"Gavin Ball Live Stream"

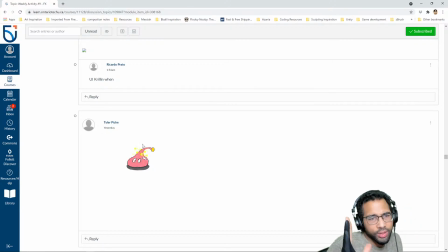45:48 Probably want to get more perspective going there where the stars turn around, or just have like a more fluid movement overall. It feels like they're kind of jumping and popping around.
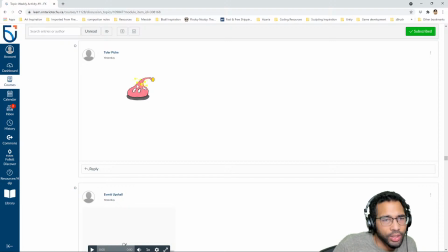46:06 And small thing, but if you're gonna have a outline on your character, probably want to get something similar on your stars, unless they're all on a darker black background, and then you could kind of read it better. But yellow on white gets lost a little bit, so it's slightly hard to evaluate as a result of that.
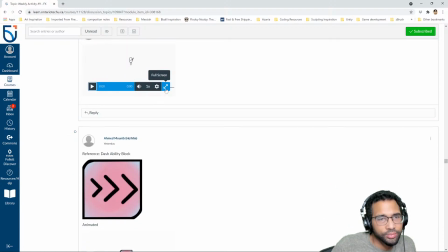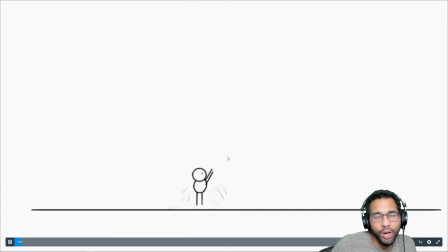46:30 Okay, so get some reference to see, whatever effect you're going for,
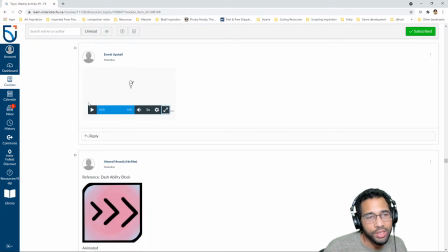46:40 so that you have like a bit more of a target to work towards, so you can kind of better analyze, what is effective in this reference, and then how can I kind of emulate that in my own piece.
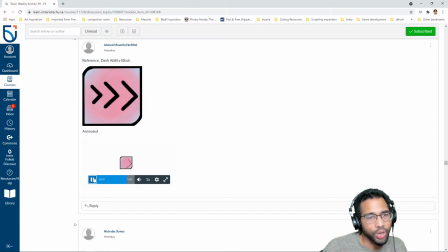46:57 Okay. All right, so I would love to see how this loops, right? So I ideally want to have this as a looping animation. Let's loop it.
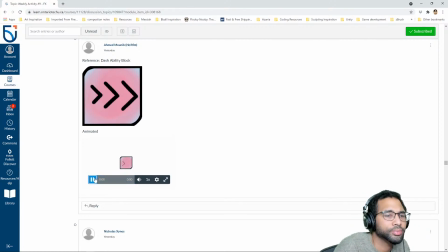47:14 I mean, I guess it works. It's kind of cool. Cool. Not exactly FX animation, but it's kind of neat. I think it'll serve its purpose in the project, in your game.
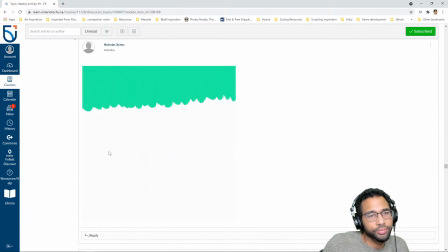47:27 Okay. Okay, so it's interesting, like wipe.
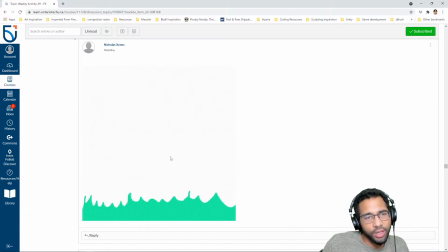47:32 A little on the uniform side, maybe you kind of have it splash down on one side more than the other.
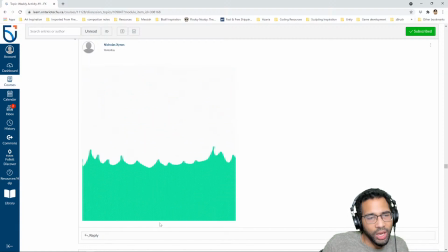47:42 And if it's, I kind of read it as paint kind of falling down, and then kind of,
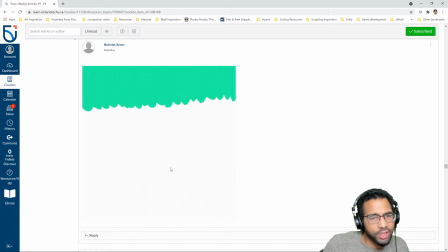47:49 so maybe kind of a more randomness to that trail that's being left behind as well.
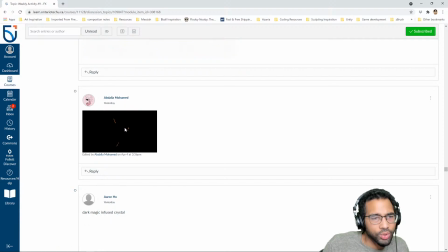47:59 Cool. Looks all right. Again, we need to probably see this in context, but cool.
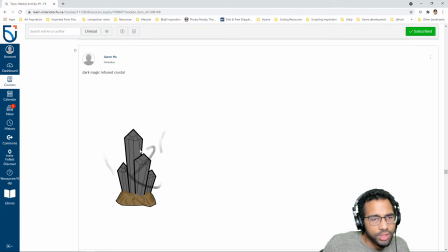48:06 This is cool too. I think these smoke lines could be done more nicely, but nice to see the way you're just playing with the lighting of the thing. Like, that's a totally valid approach. If this is lighting up, you may also want to lighten the dirt around it, right?
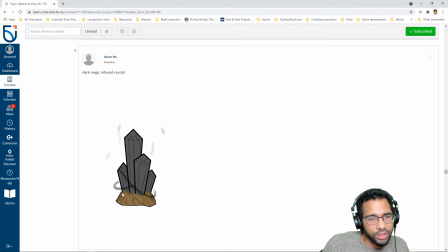48:23 The patches that are closest, that are facing this. So if you think of this as like an upwards facing plane, these would catch more light. So as these shards glow, the ground around it would catch more light, and that would glow too.
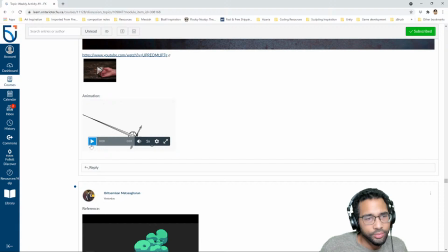Okay, so this seems like pretty ambitious. It looks like you didn't quite get all the way through, but not a bad start.
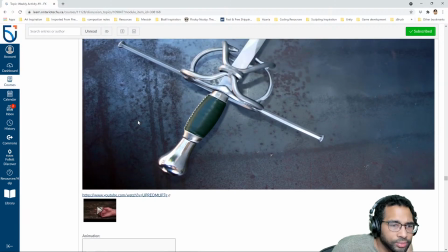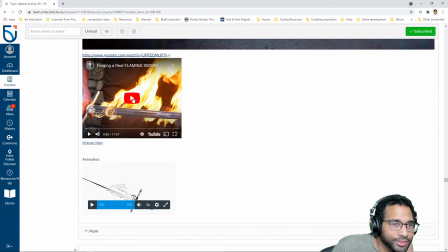48:59 Oh, I'm not supposed to do that. Sorry. I will not play it.
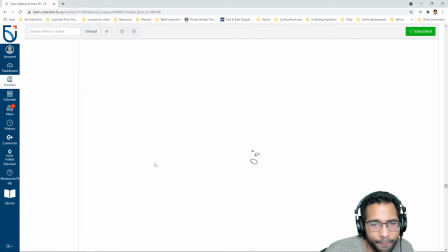49:07 Nice looking reference here. Okay, I think this will work. Cool. Two-tone on this would be nice. It might be there, and it's just hard to read.
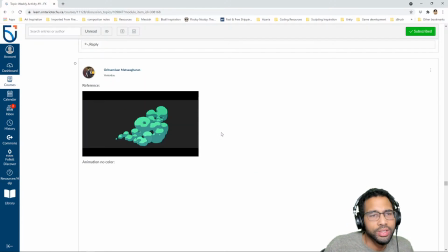49:21 And I definitely need to see this in context as well.
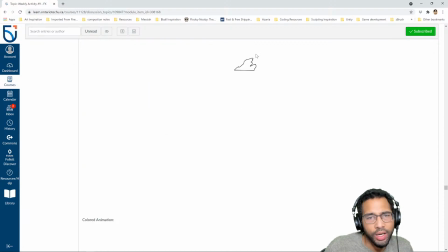49:26 But I can see a character sliding and dirt getting kicked up or something like that. Or taking off and dirt getting kicked up. Cool. Nice. Not bad. Not bad. I think
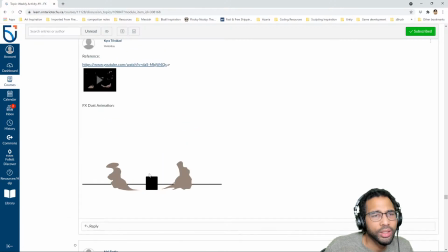think you might let this.